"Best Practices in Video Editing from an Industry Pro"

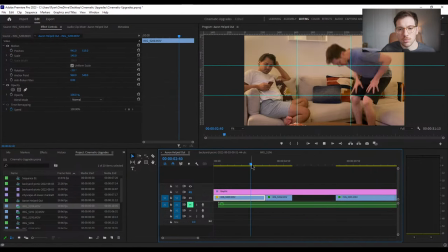then change it like this like this is way less exciting because then it's like okay cool like all right that's just you have to flip it a little bit but um instead if we do an action shot where i you see both
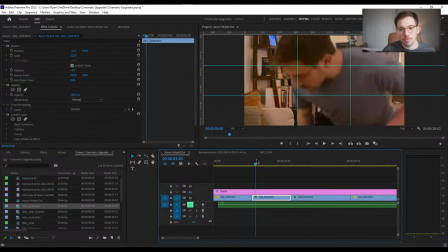the motion is continuing in the same position then it makes
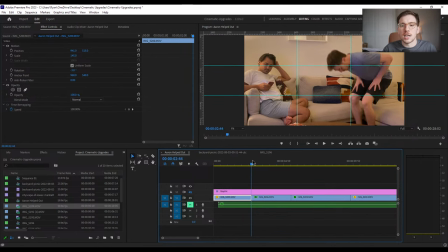it a lot more exciting so um it's nice to have it you can also do this with like if somebody is
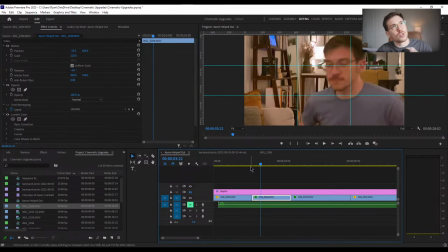driving um and you want to have the car go off the right hand of the screen you want to come off from the left hand you want to make sure that it because you also don't want to break down you also don't want it to have any sort of time in between where um like I'm
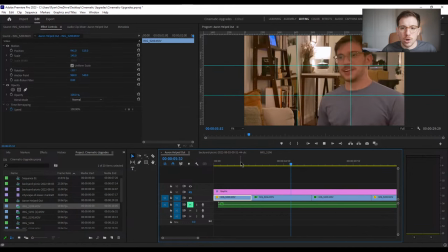not there so like you don't want to do this and then having you want to make sure that the action's already happening otherwise it feels like two separate actions
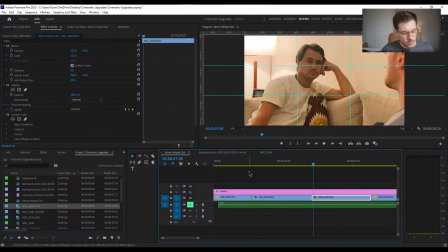and like I said like with these I know this is not well lit like but the the fact that you're doing these edits automatically make it feel more professional than it would be otherwise we're also using the
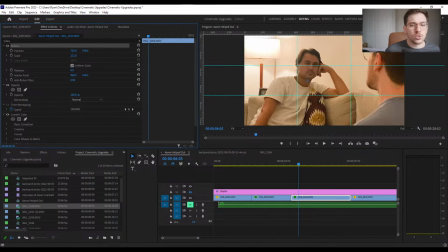rule of thirds here i'm already kind of cut in to um this shot which otherwise
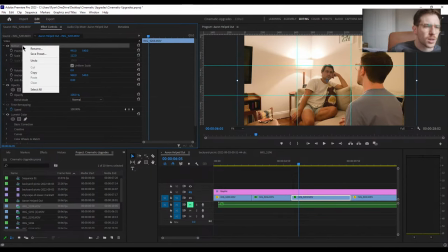if we were like totally zoomed out um well i can do what clear right or i can do kind of reset yeah
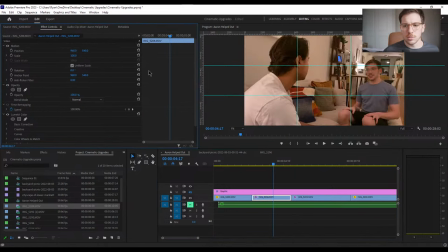if i if i just reset all these shots we can see how uninteresting
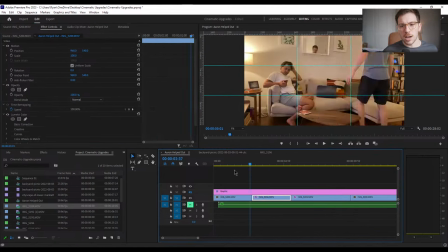a lot the same vibe is so i come over you know i did match
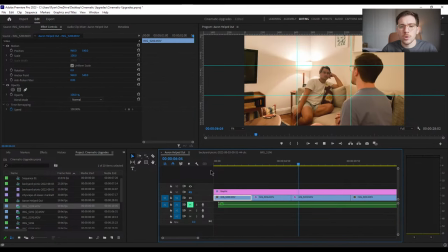because still makes it work but we don't really know where to look because we have
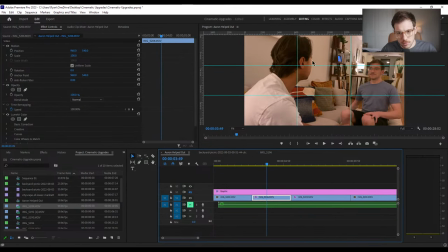aaron here uh in the foreground and he is at this intersection where we could um be subconsciously focusing on him rather than me where in this case we want to have it focus on me so we would
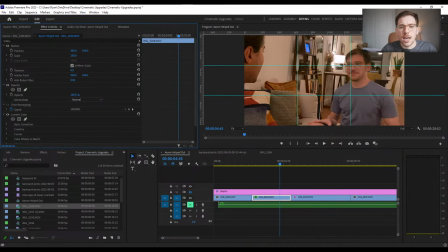scale it up and it's nice to have him still there uh but having that intersection on my face or my eyes really helps to
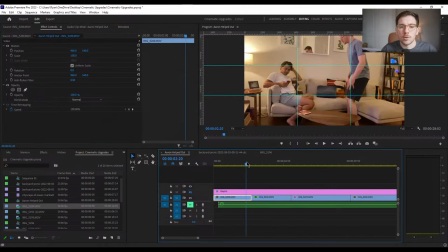make it um uh work it i look like the guy from the office who
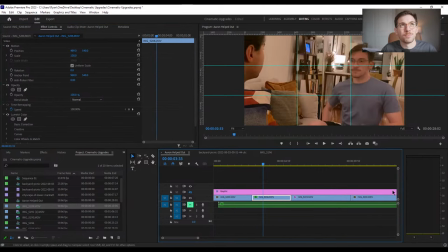i used to get um jim whoever played jim but then jim got hot and people stopped telling me that i looked like he like bulked up and no one told that to me anymore and i was like okay all right um but uh so that's just being able to take the work we
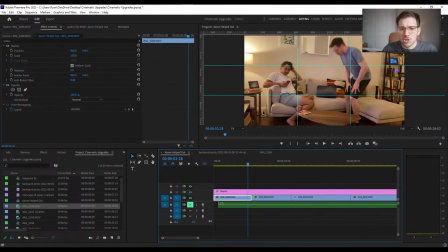can also go in and we can see that maybe like this line is showing us that maybe the um the horizontal line is not as uh straight as we want it to be so you could maybe mess it with a little bit of rotation and when you scale in um it's helped so
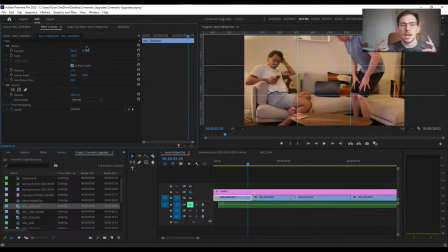it's always helpful to also have a high quality footage and be able to scale it and be able to affect it a little bit more um
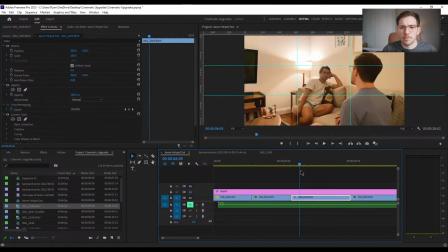uh it just then makes it um a little bit more grounded
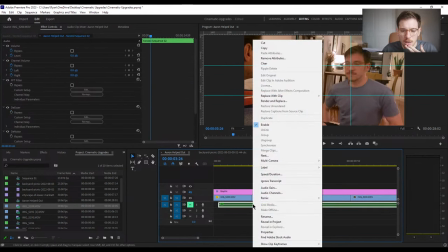now when we were talking about j cuts and l cuts um i actually had uh nested this i want to see if
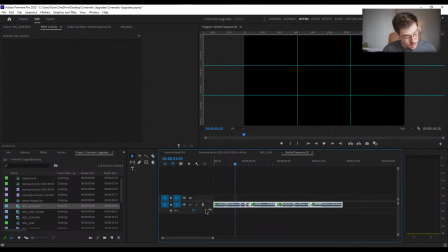can unnest it because the reason i nested it is that um the
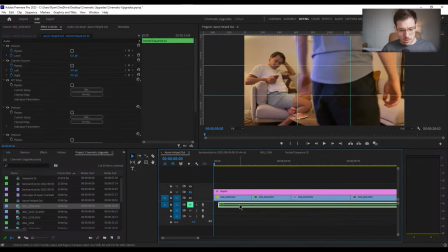audio in um premiere
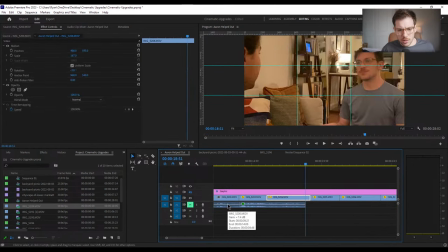is really great with um being
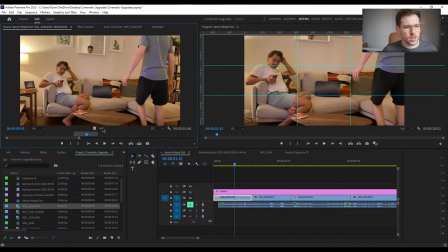able to enhance audio and fix uh so let's see if actually i can do this can i can i Grab, okay,